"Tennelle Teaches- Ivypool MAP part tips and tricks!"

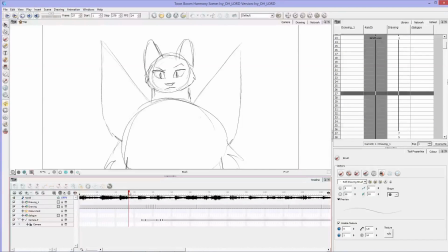[0:00]
Hi guys! Back with another tutorial on how I do things in ToonVoo. This one will be really quick. I recently uploaded this video that is my work in progress for an ivy pool map.
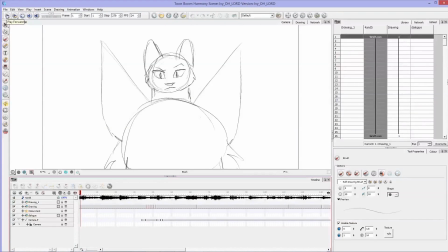[0:18]
And I'll just show you the animation here real quick so we're all up to speed on what it's about. So that's the animation that I have right now.
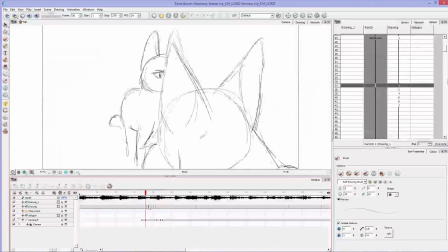[0:40]
And what people were mostly commenting on was this turn and the lip sync character. So I'm just going to go... I'm going to turn off the scrubbing so you guys aren't hearing it.
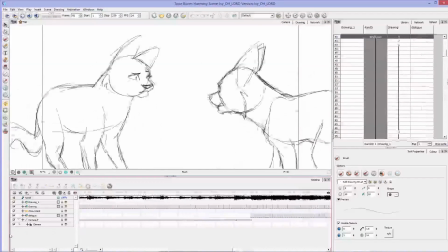[0:56]
So yeah, this lip sync and this turn. And I'm going to kind of take you through how I did both of these. First, this turn,
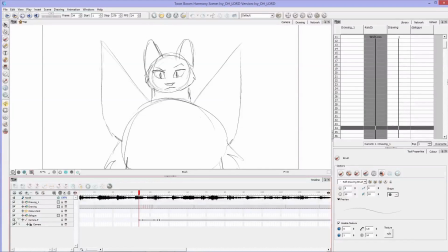[1:09]
you'll notice if I turn my camera off so that the camera doesn't move, this animation will look very different. And the turn will not look as good. So...
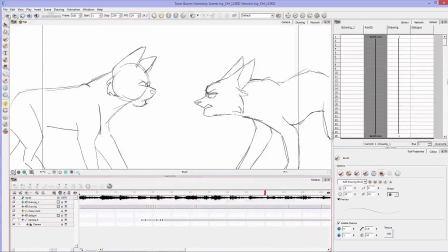And then Ivypool walks off screen and you can't see her anymore because the camera doesn't follow her.
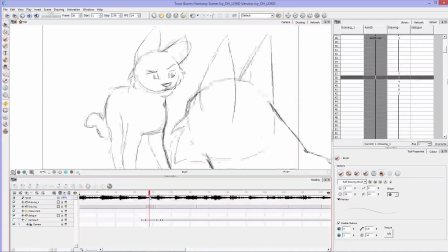[1:37]
So for this turn, what I did, and I actually have this on 1 so you can see all my keyframes here.
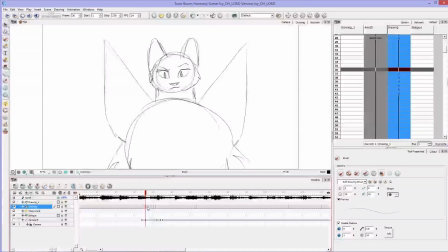[1:45]
I actually did animate the two characters turning, and I did quite a few frames because I wasn't sure how fast I wanted it to go, but I wanted it to be fast and smooth, so I did quite a few to make sure it was fast and smooth.
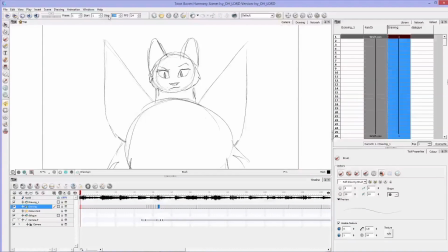[2:05]
You'll see though, if I put 50, start at 30, I'm going to turn off the sound here so we can just see this turn over and over again.
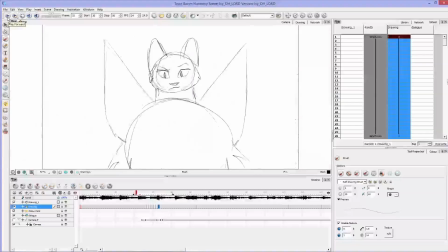[2:20]
you'll see that once I if I take the camera off it doesn't have the same bounce to it that it did before whereas now let's turn the camera back on again and watch it the camera feels a lot more alive the scene feels a lot more alive
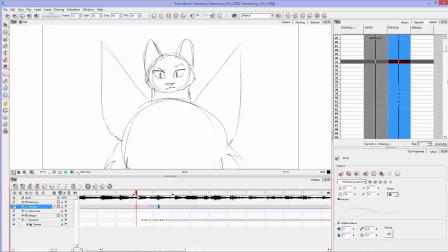[2:38]
and how I accomplished this to make it feel more like the camera was whipping around them and then had to come to a stop is a few frames before the
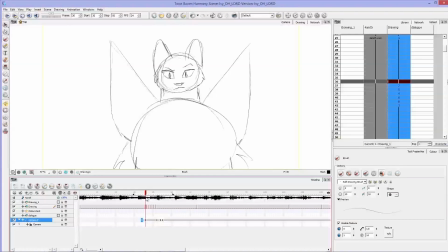[2:54]
characters start to turn I have the camera move off to the left. So this is kind of the anticipation. In animation you use anticipation to anticipate a move.
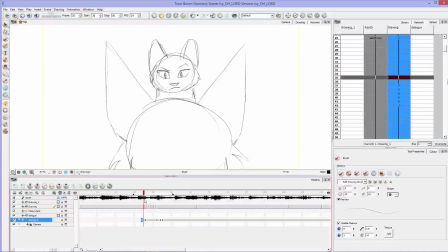[3:10]
So I move the camera off a little to the left, and then the characters turn around, and then I have the camera has to stop, and it comes to a stop by moving a little bit back to the right
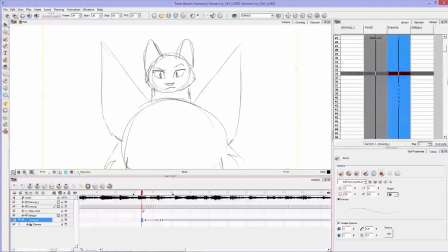[3:28]
to center the characters back in. so it gives the camera a little bounce and I guess to to further kind of show all that I'm doing I'll move these frames off so you'll just
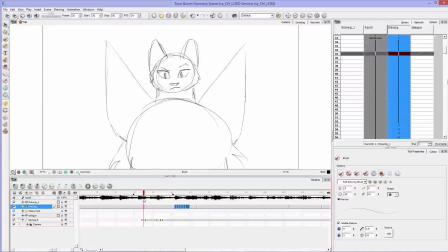[3:43]
see you know this is a really simple camera move cameras moving over it slowly moved back and then bounces back into place so